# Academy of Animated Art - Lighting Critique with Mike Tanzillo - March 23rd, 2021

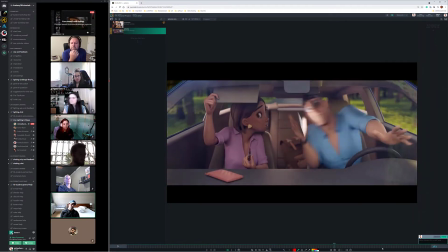[16:11]
And so I'm wondering if maybe specifically when he leans over to the side this way, like right there,
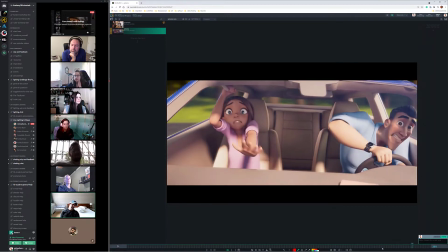[16:20]
if we could figure out a way, because at this point we've kind of lost where the sun position is. I want to hit him with more light. I want him to be like, oh, like he's in a spotlight, like something's gone horribly wrong, which it has.
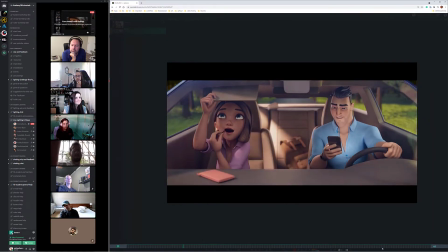[16:33]
And I think that would work out well.
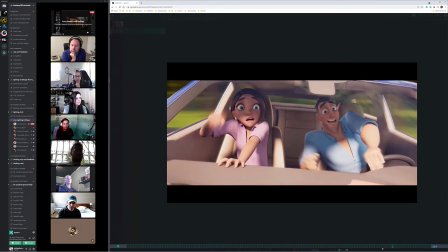[16:40]
Looking at one last thing that I think I just saw. Nope. I was wrong.
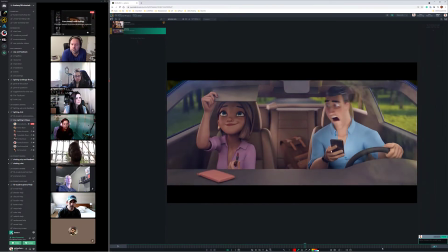[16:47]
But other than that, I think this is looking really good. I would also I have a question, Mike.
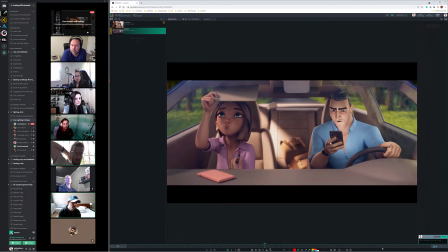[16:55]
Yeah, please. So in this type of situation, you have two characters one next to the other.
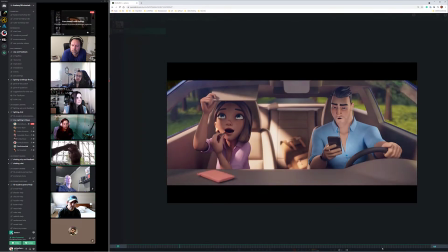[17:02]
Yeah. How would you go about directing the viewer's eye? Like, the only difference I can see is when he's holding the phone, so he has like a smaller glow on him.
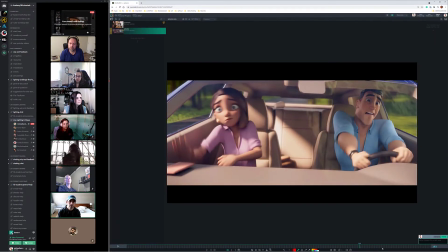[17:10]
But otherwise, it's very like, how do you direct the viewer's eye here?
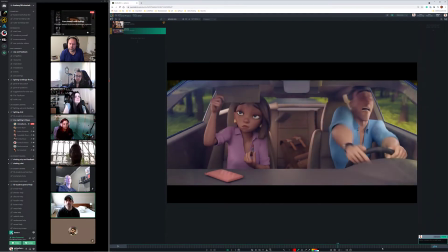[17:15]
For me, I would not. I mean, my thing would have been, and you can actually.
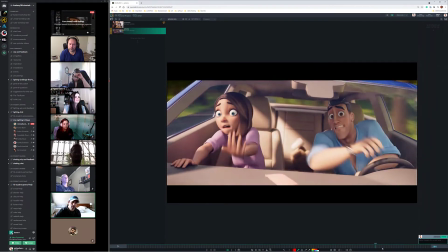[17:21]
This is a really good question, and Antonio, you can choose to do this if you want. I would make the interior of the car a different color.
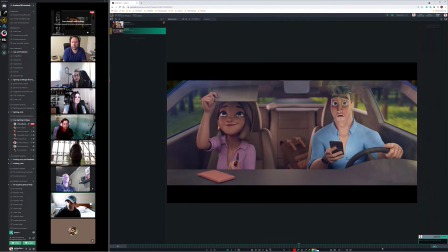[17:27]
I would make it like a gray or a darker interior, and allow their value to pop off from that a little bit, because both of them, like he is,
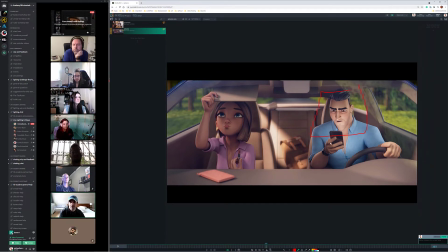[17:38]
surrounded by this. She's got the headrest around her.
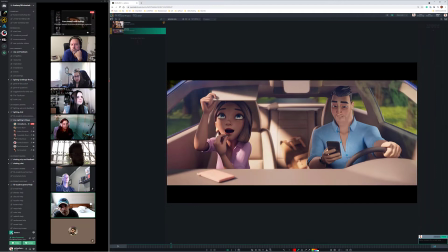[17:43]
They're very the tone of the like the beige interior is similar to that,
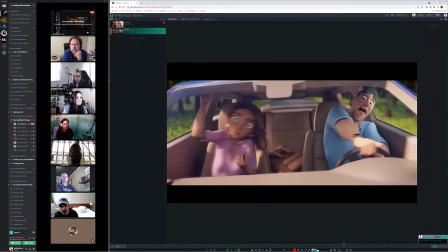[17:50]
and so I would adjust that and maybe even just make it a little bit darker and allow their values to pop off a little bit more.
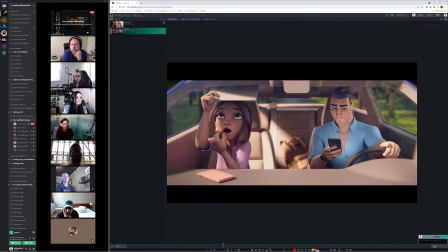[18:03]
Also, yeah, like Antonio's doing a good job of like depth of field helps with this a lot in this particular shot.
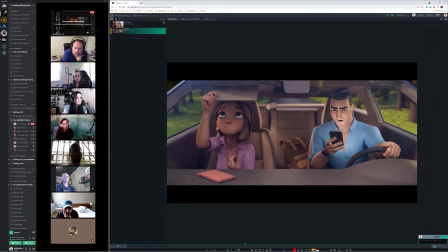[18:12]
To keep our focus in on them. But for her, yeah, it's a little trickier. I would adjust the background behind her. I would adjust the interior of the car so that it was a little bit darker and a little bit off skin color for her.
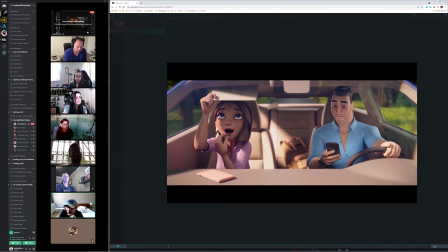[18:33]
But there are definitely times when because of the setup, you don't have as many options.
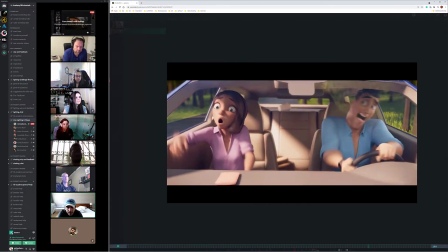[18:38]
But again, like you try and get value differences, you try and get hue differences, you try and get depth of field, blur, focus, detail, whatever you can out of it.
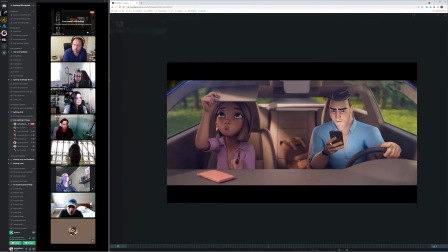[18:46]
Like her blue eyes kind of pop to me a little bit more. I would also maybe, even with that visor down,
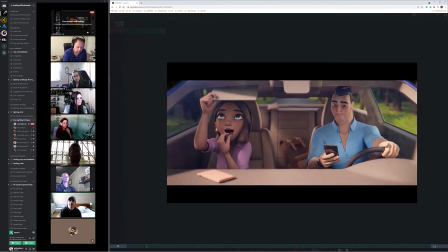[18:52]
I would try and maybe creep a little bit more of the light that's hitting her side here, and maybe try and creep that around a little bit more on her face.
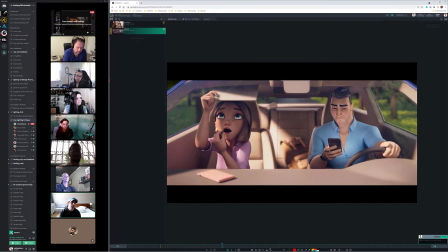[18:59]
But I think it's okay, because I think the thing too is figuring out which one of these two characters you want to focus in on. And at this point in the shot, he's the one talking. Also, watch for the pop on his eyes in the first frame.
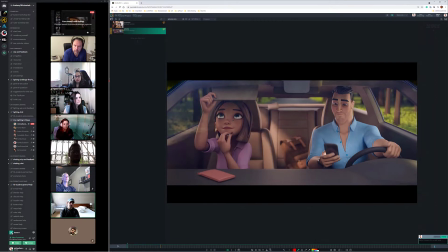[19:17]
Kind of a dumb one.
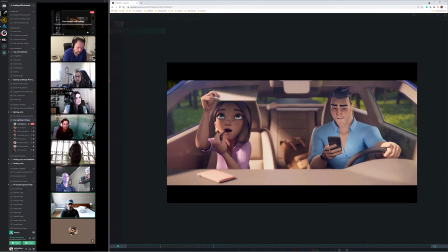[19:19]
But, like, so he's the one delivering dialogue here, so you actually kind of want to look at him, so it's okay that she fades back a little bit.
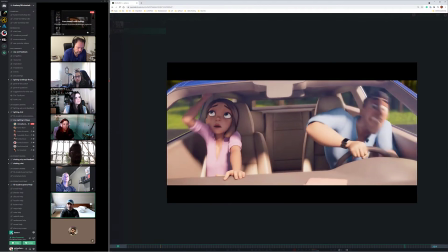[19:26]
And it's more like in this last one, you kind of want to see, because she doesn't really say anything until the very end.
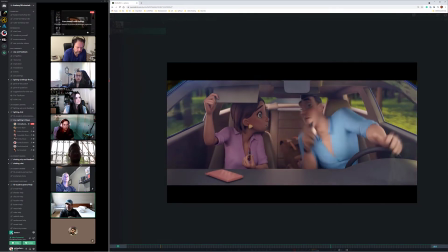[19:34]
Yeah. This is looking great. This is cool. Any other notes before we move on to the stills?
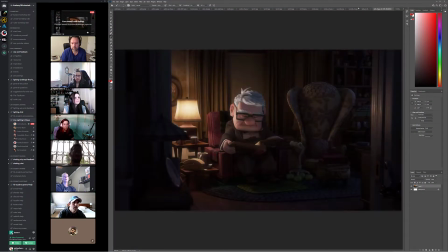[19:45]
All right, let's work back to front today. All right. Kat, are you here?
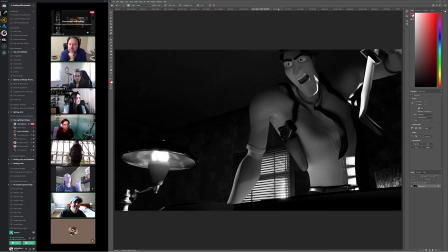[19:50]
Yes. Hi, Kat, again. If I can ask just to be first, because I need to leave in a little bit. You selfish. You started the alphabet, people. I swear.
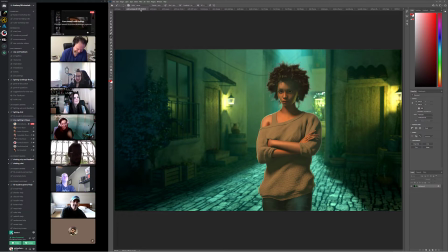[20:02]
It's all about you. Of course, Andre. Okay, so I really, really, really like what's going on with her hair. I think that improvement is... Actually, let me just pull these together. I think...